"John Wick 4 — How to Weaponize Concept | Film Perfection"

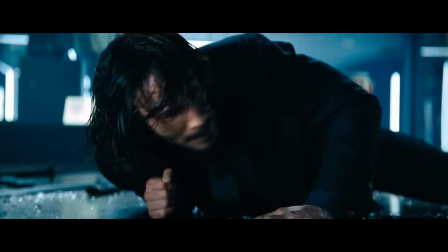[16:59]
And the beauty is that as long as the content of that variable box you're using is relevant to what you're doing, it can be anything.
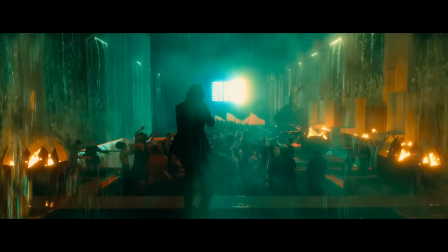[17:06]
It can be tone and comedy, like John making a muckery of this dude with nunchucks instead of just shooting him.
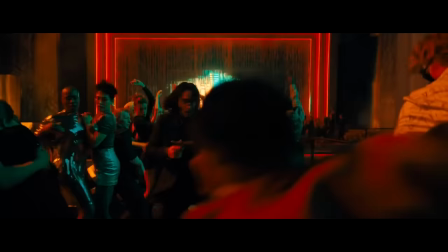[17:13]
It can be location, like John fighting in a club full of dancers instead of in an empty room full of goons,
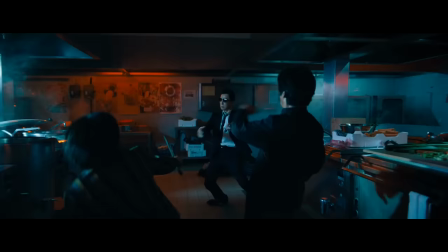[17:19]
like a roundabout with active traffic instead of halted traffic. It can be character, like Kane being blind even though there's nothing necessitating him to be blind.
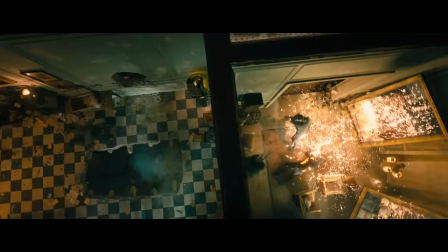[17:28]
It can be visuals and camera, like doing a long one-shot from the ceiling.
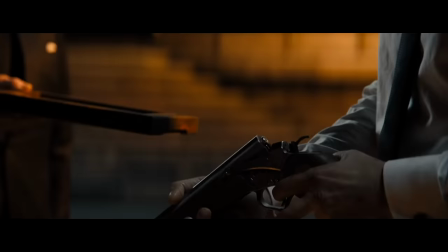[17:32]
It can be anything, where you are, who you're with, what you use, how you use it, anything.
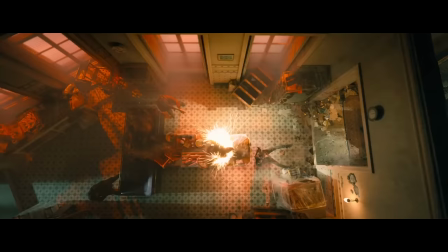[17:38]
And when you choose the correct variable that really reinforces the purpose of your scene,
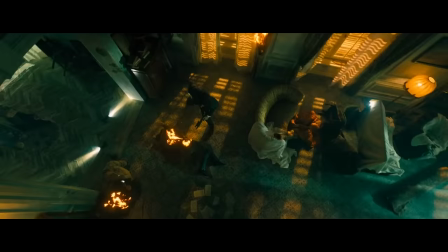[17:43]
action or not, it can even become the thumbnail for what the whole thing will be known and popular for.
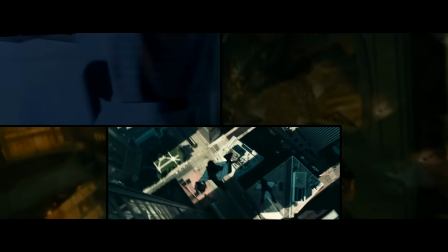[17:48]
True Detective had that big one-shot amplifying the tension, even though there was plenty tension without it.
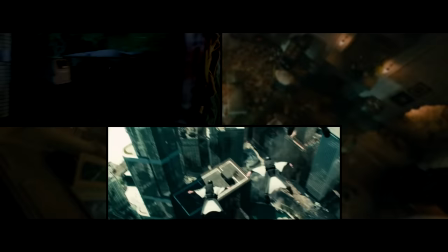[17:53]
Dark of the Moon had that real-life urban wingshooting scene that still exists in no other movie that happened just because Michael Bay was adamant to do it.
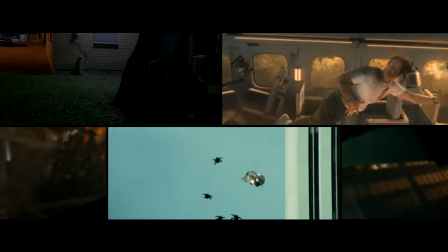[18:01]
Bullet Train could've ended at a station like in an earlier draft of the script, but it didn't, and it's much more recognizable and better off for it.
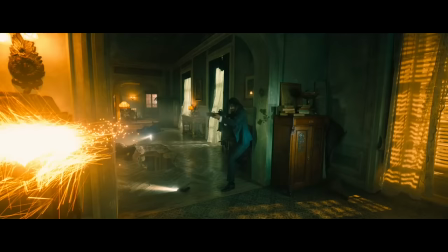[18:10]
None of these variables were necessarily necessary, and yet they elevated the material into something amazing nonetheless.
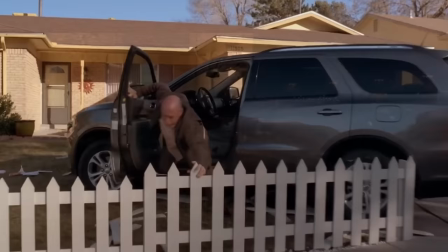[18:17]
And if you don't want to take it from me, if you don't want to take it from these few examples,
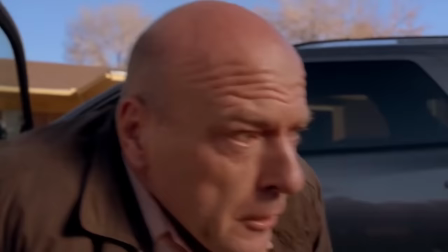[18:22]
then at least take it from the creator of Breaking Bad and how they always kept pushing
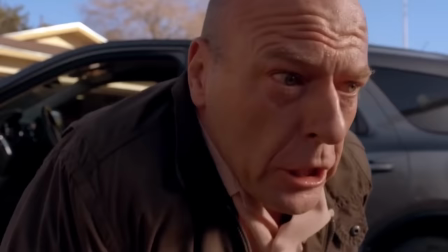[18:27]
and adding until they had something that really amplified what they were doing with things like tone
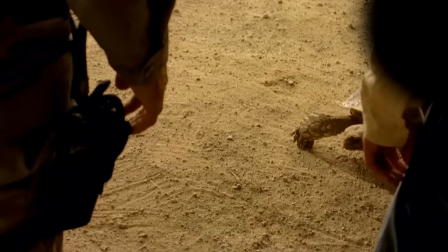[18:32]
and character. The actor Danny Trejo, his head chopped off with a machete. We came up with this moment where, you know, what happened to this guy?
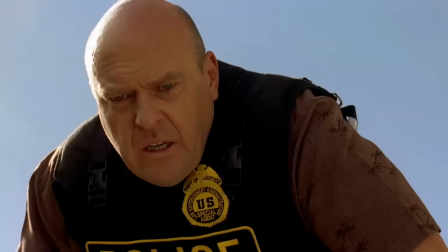[18:40]
Well, his head is on a giant desert tortoise, painted on the tortoise, Ola D.E.A.
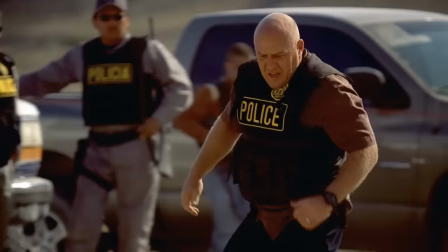[18:45]
And one of our wonderful writers, he was quiet for a minute. He said, well, yeah, but then what happens?
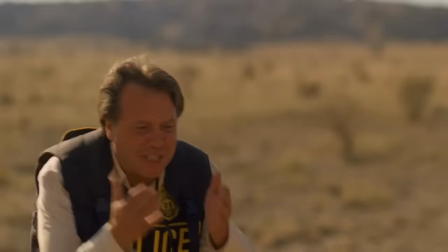[18:50]
I said, what do you mean? You got a head on a tortoise. What else do you need? He says, I think the head should blow up. And everyone said, what?
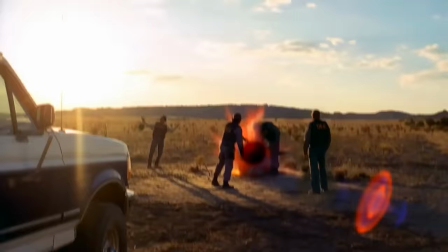[18:56]
We don't need to do that. That's like, we don't need that. And I said, oh s***, you're right.
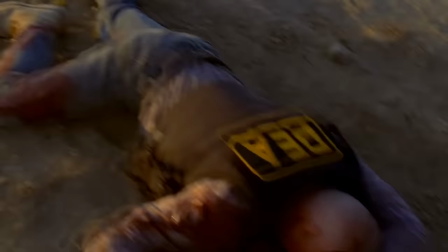[19:02]
And that's how the scene ends. And it would have been an okay scene, but it wouldn't have been nearly as truly non-submergable scene if the head hadn't blown up.
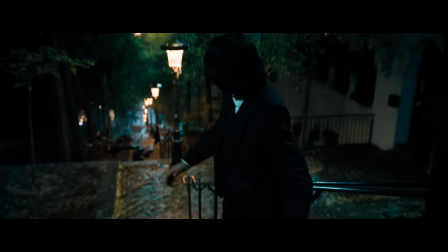[19:11]
To be clear, there is such a thing as too much. A hat doesn't always look better with another hat on top of it.
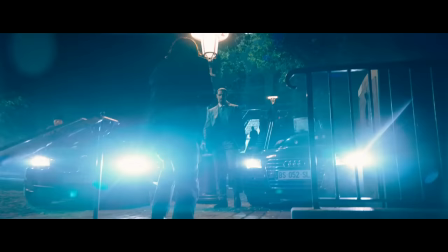[19:18]
But regardless, do yourself a favor of not being content with the basic required version.
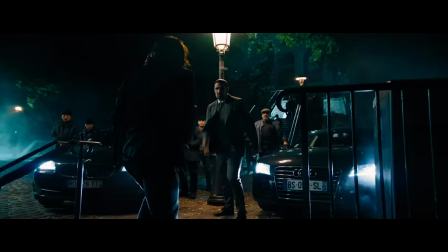[19:24]
Once you have your actions in Rin, take a step back and ask yourself,
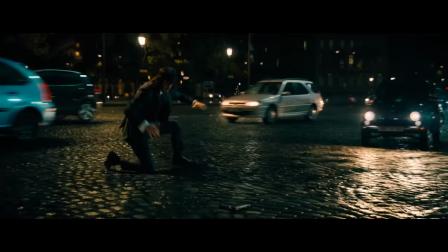[19:28]
is this enough or is there some variable I can add to it to set it apart from
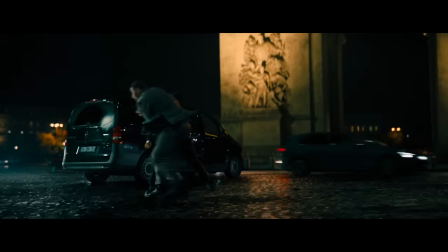[19:33]
the pack and make it into something really special that people will keep talking about?
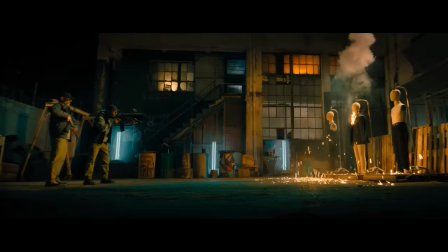[19:39]
What could be my Dragon's Breath Shotgun?